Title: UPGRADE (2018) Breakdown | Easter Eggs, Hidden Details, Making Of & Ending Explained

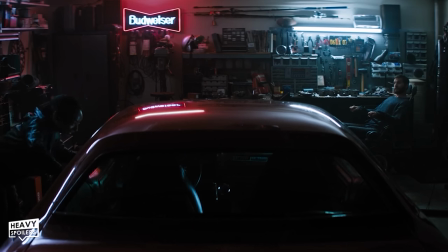[4:04]
This is a 1977 Pontiac Firebird Trans Am which which also shows up in Smokey and the Bandits.
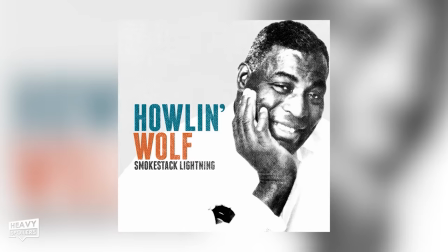[4:11]
We can also hear the song Smoke Stack Lightning which was released in 1956 by the artist Howling Wolf.
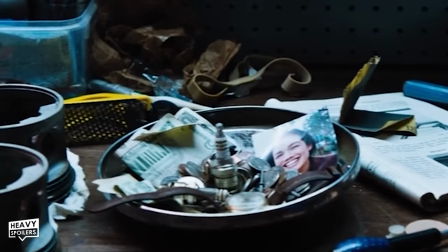[4:17]
On the desk he has a bowl with a photograph,
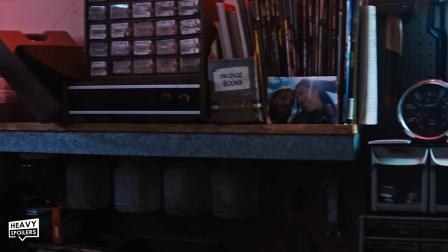[4:19]
some watches and also a roll of dollar bills and as we pan up we see magazines and also some invoiced books.
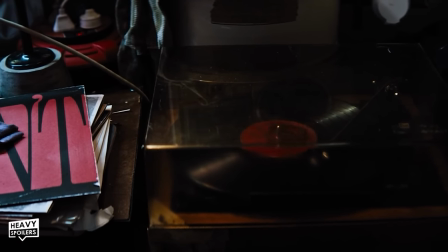[4:27]
All of these are things that have been replaced by digital counterparts with photographs in vinyl being phased out by technology.
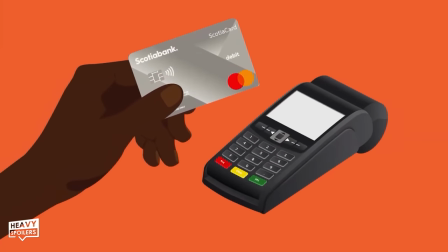[4:33]
There's also stuff like quickbooks, we're now pretty much a cashless society and even Watches you know phones are built where people just look at them for the time. On the commentary, Winnell said he's a big fan of opening shots like this I tell you everything you need to know about the central character.
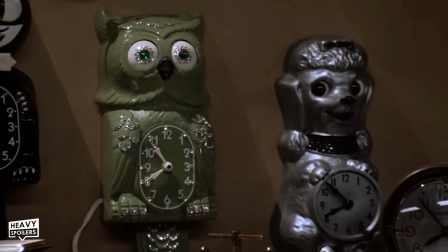[4:48]
Siding Back to the Future he discussed how that opens up as well and it's meant to show how old school that Grey really is.
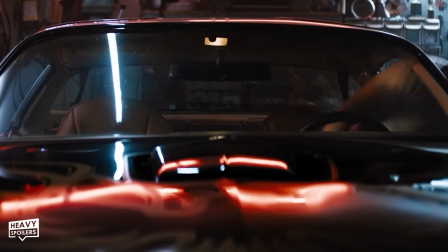[4:54]
We're never really given it a specific year for the film either but there are clues later on that we can use to piece it all together.
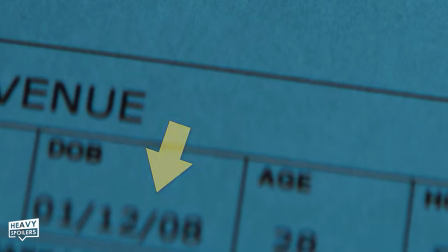[5:00]
Grey's wife Ash's autopsy papers reveal she was born in 2008 and they state that she died at the age of 38.
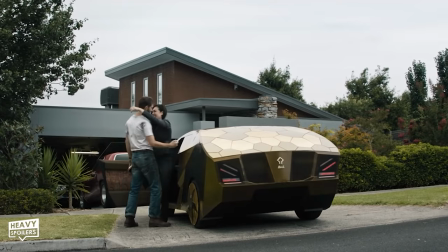[5:06]
This means that it's roughly around the year 2046 depending on what month she was born and then what month that we're in.
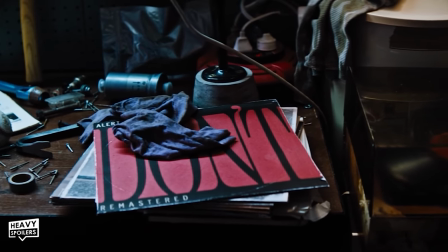[5:13]
Now when Elle wanted to have people thrown off by the intro which made it seem like the film was set in the past.
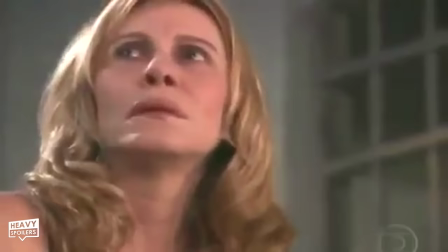[5:19]
This illusion is broken when Asha arrives in her car and we are supposed to question what the hell is going on.
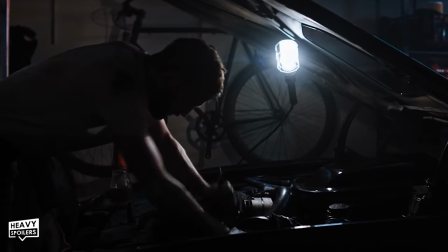[5:25]
Now we can catch Grey working on a car for Aranquin and while he's doing this he accidentally cuts his finger.
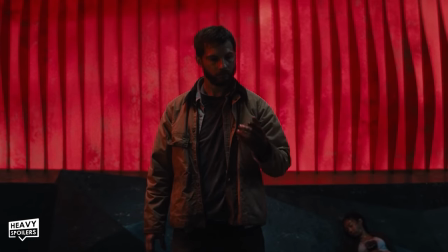[5:31]
He ends up sucking it to stop the blood and at the end of the movie after Stem's taken taking over he also does this as well.
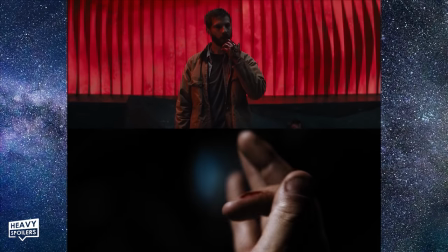[5:38]
Demonstrates to me that he's taken over his whole life and I think these two shots mirror each other to hammer that idea home.
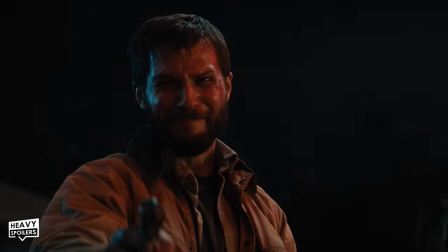[5:44]
Up until that point Stem couldn't control the head but him tasting for the first time shows that he's in control.
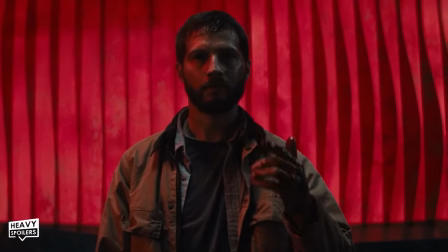[5:50]
Also the first thing he tastes is blood which...yeah the killer machine now has a taste for blood.
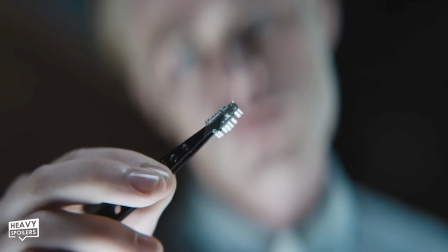[5:56]
A1 film analysis there. Now we learn that because Grey is so old school that Stem purposely sort him out due to the fact that he doesn't have any modifications.
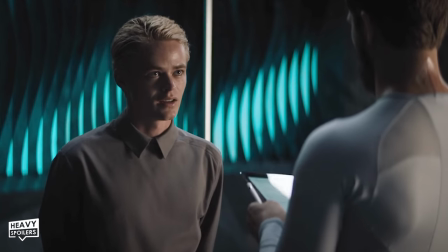[6:05]
Stems whole goal was to possess a normal person and this would allow him to actually become human.
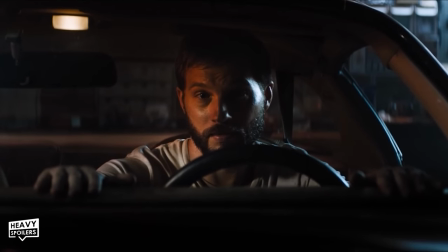[6:10]
Now Grey says to the car... And this first line of dialogue shows that he can get attached to machines.
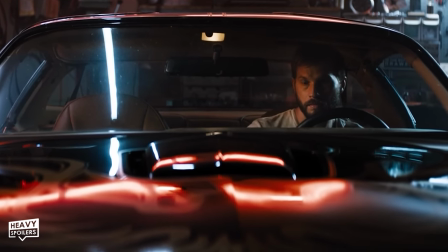[6:18]
I also think it's important that he's in the driver's seat here whereas at the end he's simply just a passenger.
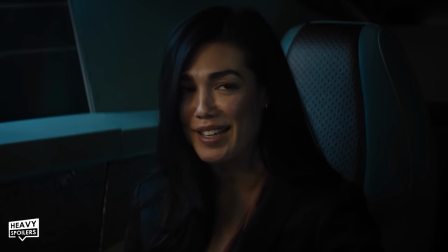[6:24]
At this point Asher arrives in her car and we can see how different and that the pair are.
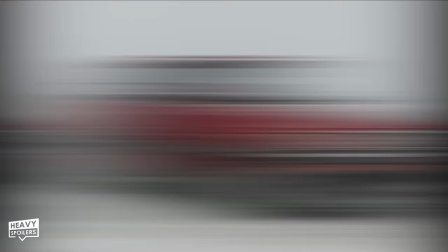[6:28]
This car is actually a Honda Accord from 1983 and it got stripped down to it's bare bones and then built up to look like this.
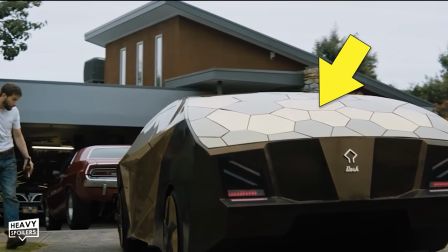[6:35]
There's a honeycomb pattern on it to evoke and imitate nature but it's slightly off the mark and unable to fully do it.
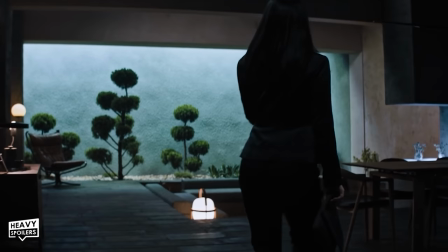[6:41]
Everything she has is completely automated including the house which is voiced by an AI called Chara.
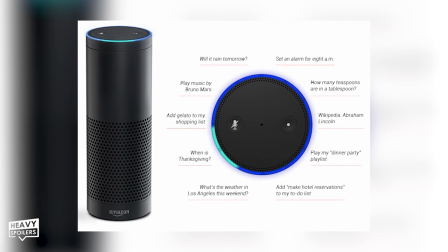[6:47]
This having a female name obviously plays off Alexa which was released back in 2014. As I said earlier, Winnell wrote the script in 2011 and some of the things in this movie it shows how on the ball he was.
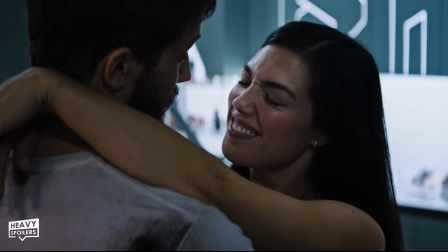[7:00]
She suggests that they put a pizza instead of going and making one and this shows how food creations become automated too.
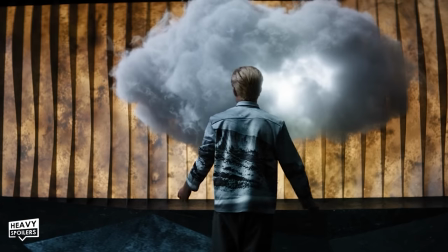[7:07]
From this point the pair travel out to Aaron's house who as we learn was the developer of STEM.
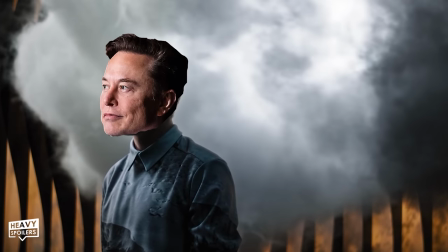[7:12]
I was wondering if Aaron was a play on Elon but they didn't mention it anywhere in the Bluray commentary.
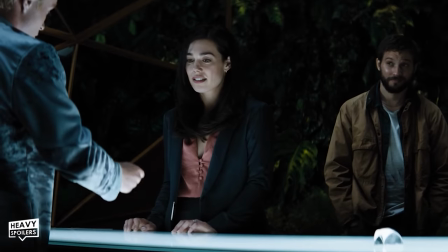[7:17]
What they did mention though is that to get into character, Lee said to him, imagine your parents let you get raised by computers.
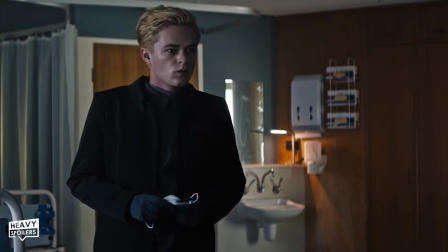[7:24]
He definitely gives that kind of performance and is slightly unnerving and makes sense cause he's also being controlled by a machine.
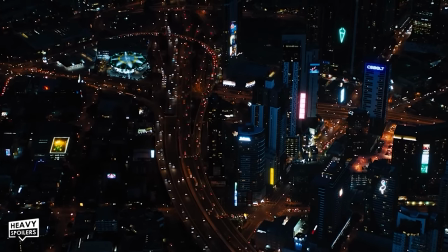[7:31]
Now we get a quick cut to the skyline of the city and we see how skyscrapers now dominate the landscape.
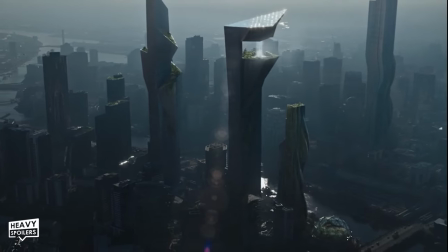[7:36]
The trees and greenery have been incorporated into the buildings themselves because where they stood has now fully been built upon.
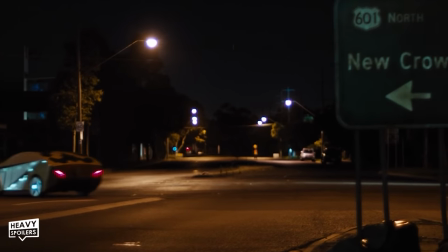[7:43]
Although the movie is set in the US the film was actually shot out in Melbourne which is Lee Whannell's hometown.
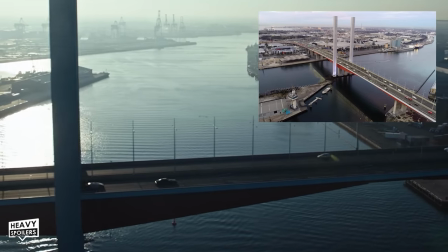[7:49]
According to IMDB trivia you can catch the Bald Bridge over the Yara River and this comes at roughly the 5 minute 45 mark.
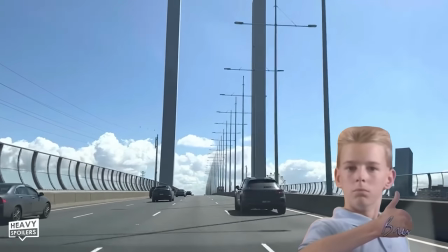[7:56]
In Australia they drive on the correct side of the road we'll say so they flip this image to make it seem like the US.
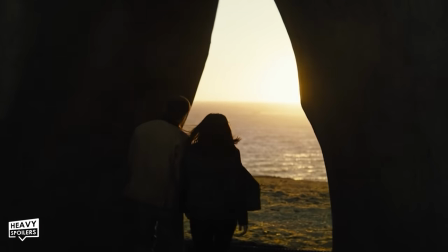[8:03]
The entrance to Aaron's house is located under a rock which I'm thinking has been picked because he's so detached from reality.
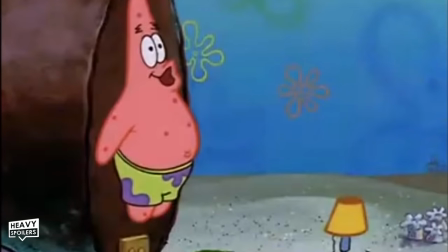[8:08]
You know the saying, have you been living under a rock and when we meet the guy he's clearly not attached to society.